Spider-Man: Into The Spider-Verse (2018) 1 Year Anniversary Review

Hey guys, it's me, Jack, and I'm back with another review.
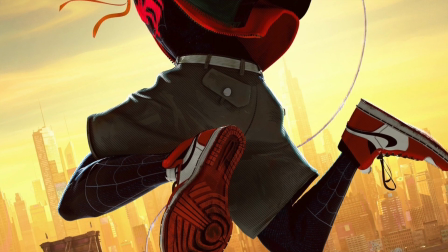7s
Well, it's time to wrap up the Spider-Man reviews, with my review of the 2018 animated movie, Spider-Man Into the Spider-Verse.
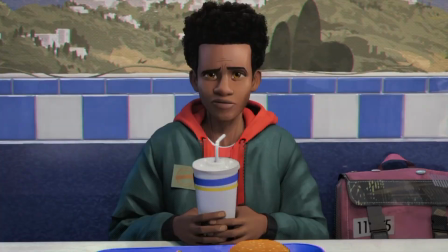15s
I remember seeing the trailer for this movie, and I was skeptical. A Spider-Man animated movie about different versions of the character from parallel universes coming together. I figured this could either be really good or really bad.
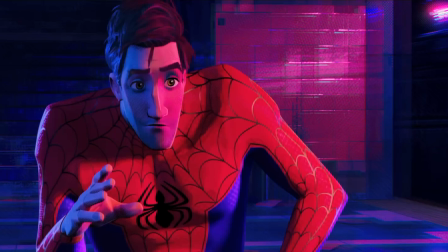30s
But then, before the movie had even come out, I heard everybody raving about it. That is, everybody who had seen an advanced screening of it. So I figured I had to see it.
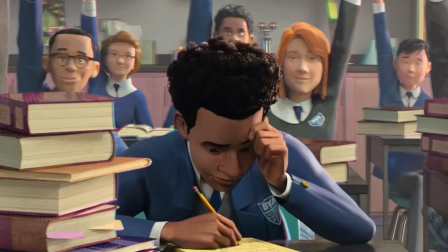42s
So I went to go see it opening day. And what did I think? Well, I'll tell you after the story.
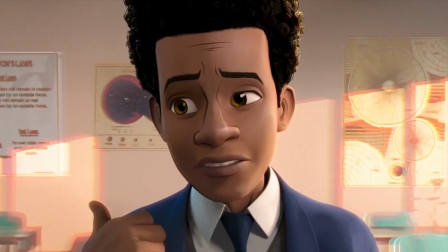48s
The film centers around a young boy named Miles Morales, who is once again bitten by a radioactive spider.
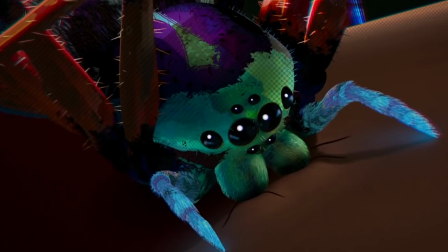55s
Oh my god, do we really have to go through this again?
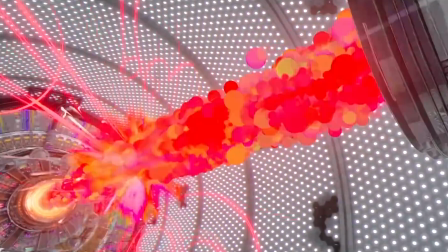58s
But then, a villain named Kingpin, using a device called the Collider, opens up the multiverse,
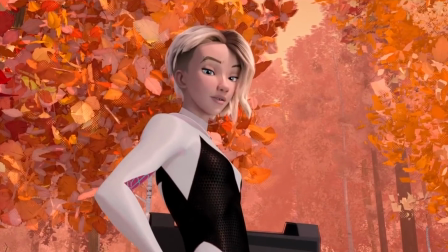65s
bringing several different versions of the character from different universes into this world, including a Spider-Woman, a disgruntled Spider-Man,
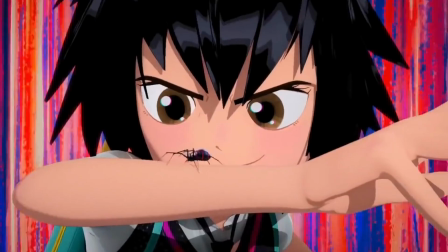74s
a noir Spider-Man, an anime Spider-Man, and even a Spider-Pig.
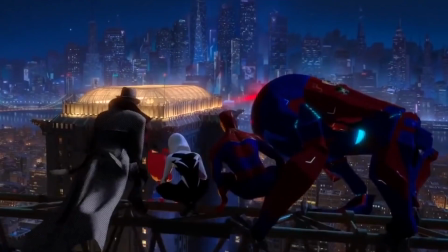79s
Insert Simpsons joke here. Together, they have to stop Kingpin from destroying the multiverse with his machine.
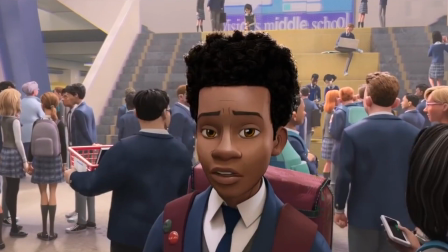86s
I just gotta say, I think it's amazing that I live in a universe where my favorite Spider-Man movie is the one with a pig.
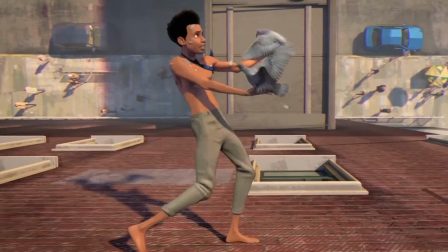94s
This movie is amazing. Not only from a story and character perspective, but also just from a visual perspective. This is one of the most visually striking animated movies I've ever seen.
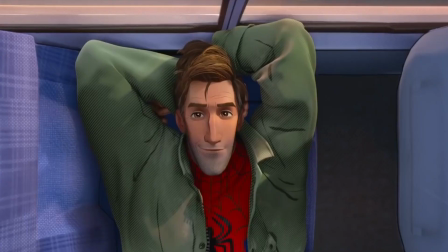107s
It truly is the comics come to life. All the characters look like they were drawn first and then put into a computer. It's very much the perfect combination of hand-drawn and CG animation.
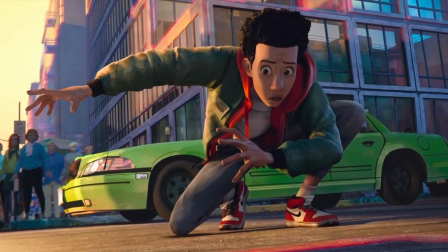120s
The way that the city looks both at daytime and at nighttime is incredible. During the day, it's very bright and colorful, very much like the classic old comic books.
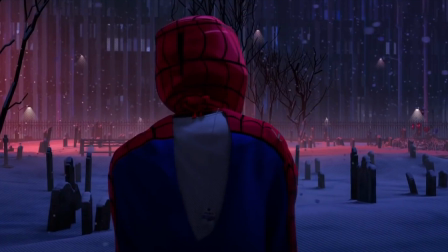131s
But at nighttime, it's very dark and mysterious, very much like a graphic novel.
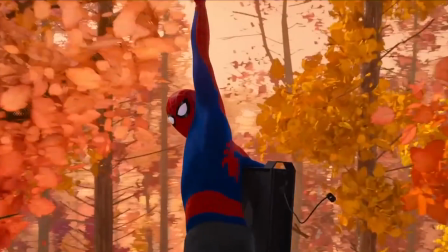136s
Sometimes the art style of the movie even resembles a painting,
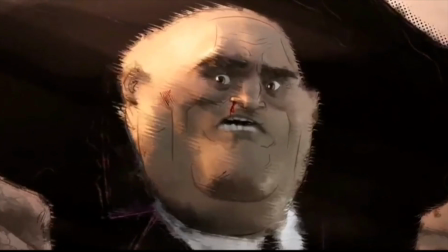140s
particularly the chase scene in the forest, and the following scene where Kingpin flashes back to the death of his family.
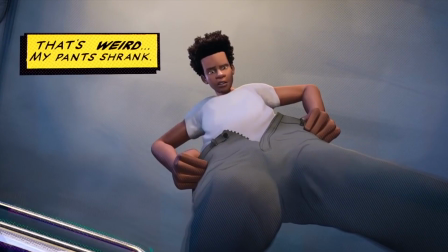147s
The movie makes great use of the text bubbles as well. Whenever we hear Miles talking in his head, these text bubbles keep popping up.
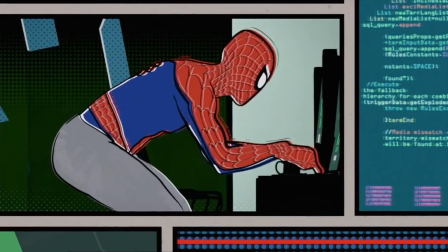156s
There's even a scene where Peter B. Parker is coming up with a plan, and we literally see that plan play out through a comic book. This really is the closest that a movie has come to capturing a comic book on screen.
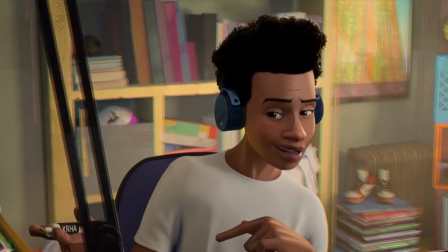169s
Aside from that, however, the movie's story and characters are great as well. Miles Morales is a great new interpretation of the character of Spider-Man.
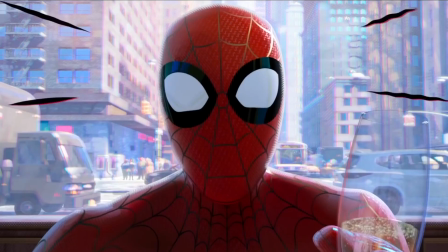178s
There already is a Spider-Man in this universe. Miles is just a boy going to school.
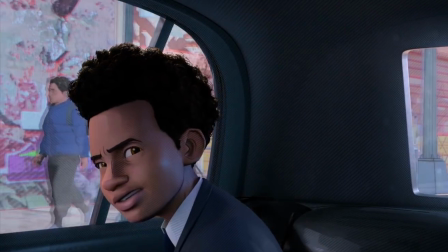184s
He has a very relatable problem. Unlike Peter Parker, who was bullied and was a social outcast,
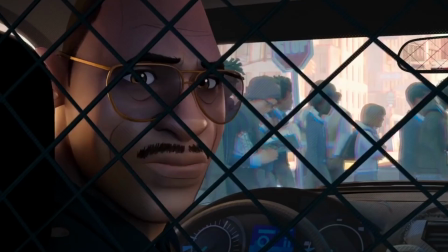190s
Miles's problems stem more from his relationship with his father, who wants him to go to a school that he doesn't really like.
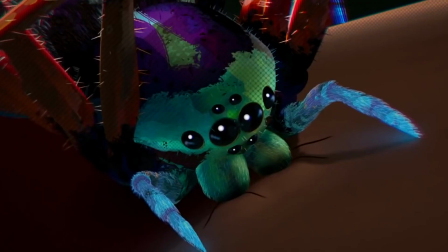197s
Miles is much closer to his uncle than his father. Eventually, he is of course bitten by a radioactive spider.
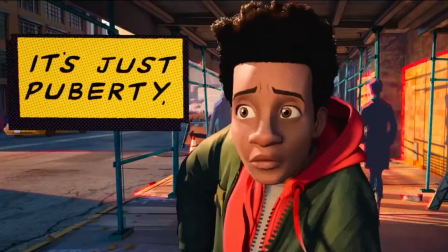204s
He starts to feel different, and he thinks that it's puberty at first.
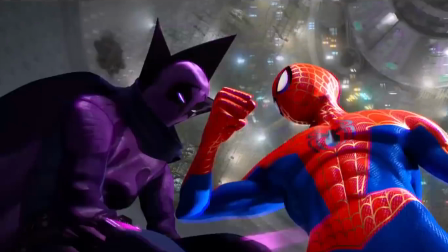209s
This is one of many hilarious jokes in this movie. One night, he catches Spider-Man fighting against Kingpin and his goons.
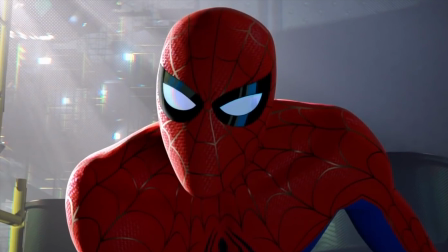218s
Spider-Man realizes that Miles has the same powers as him. We are then led to think that Spider-Man will train Miles and teach him the ways of being a superhero.
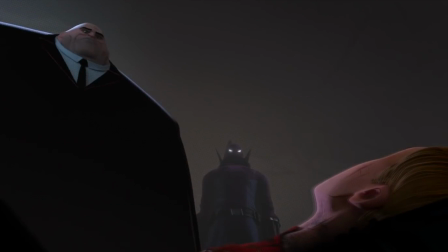227s
But then, something happens. Spider-Man is killed. I gotta say, this was a great surprise.
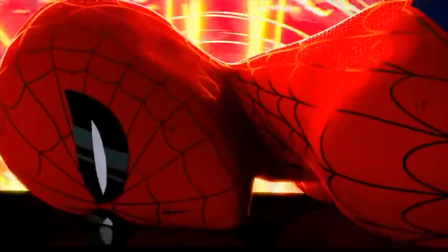234s
Especially seeing how in the opening, Spider-Man says that no matter how many times he gets hit, he still manages to get up.
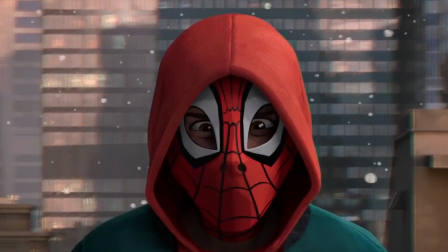241s
But now, he's finally been taken down. And it's up to Miles to finish this on his own.
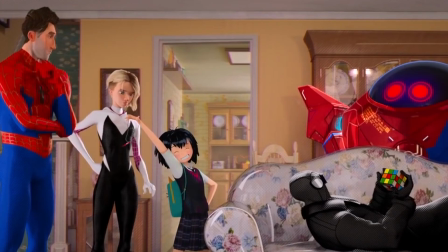247s
Well, that might not be the case, as he comes across a bunch of other Spider-Man characters.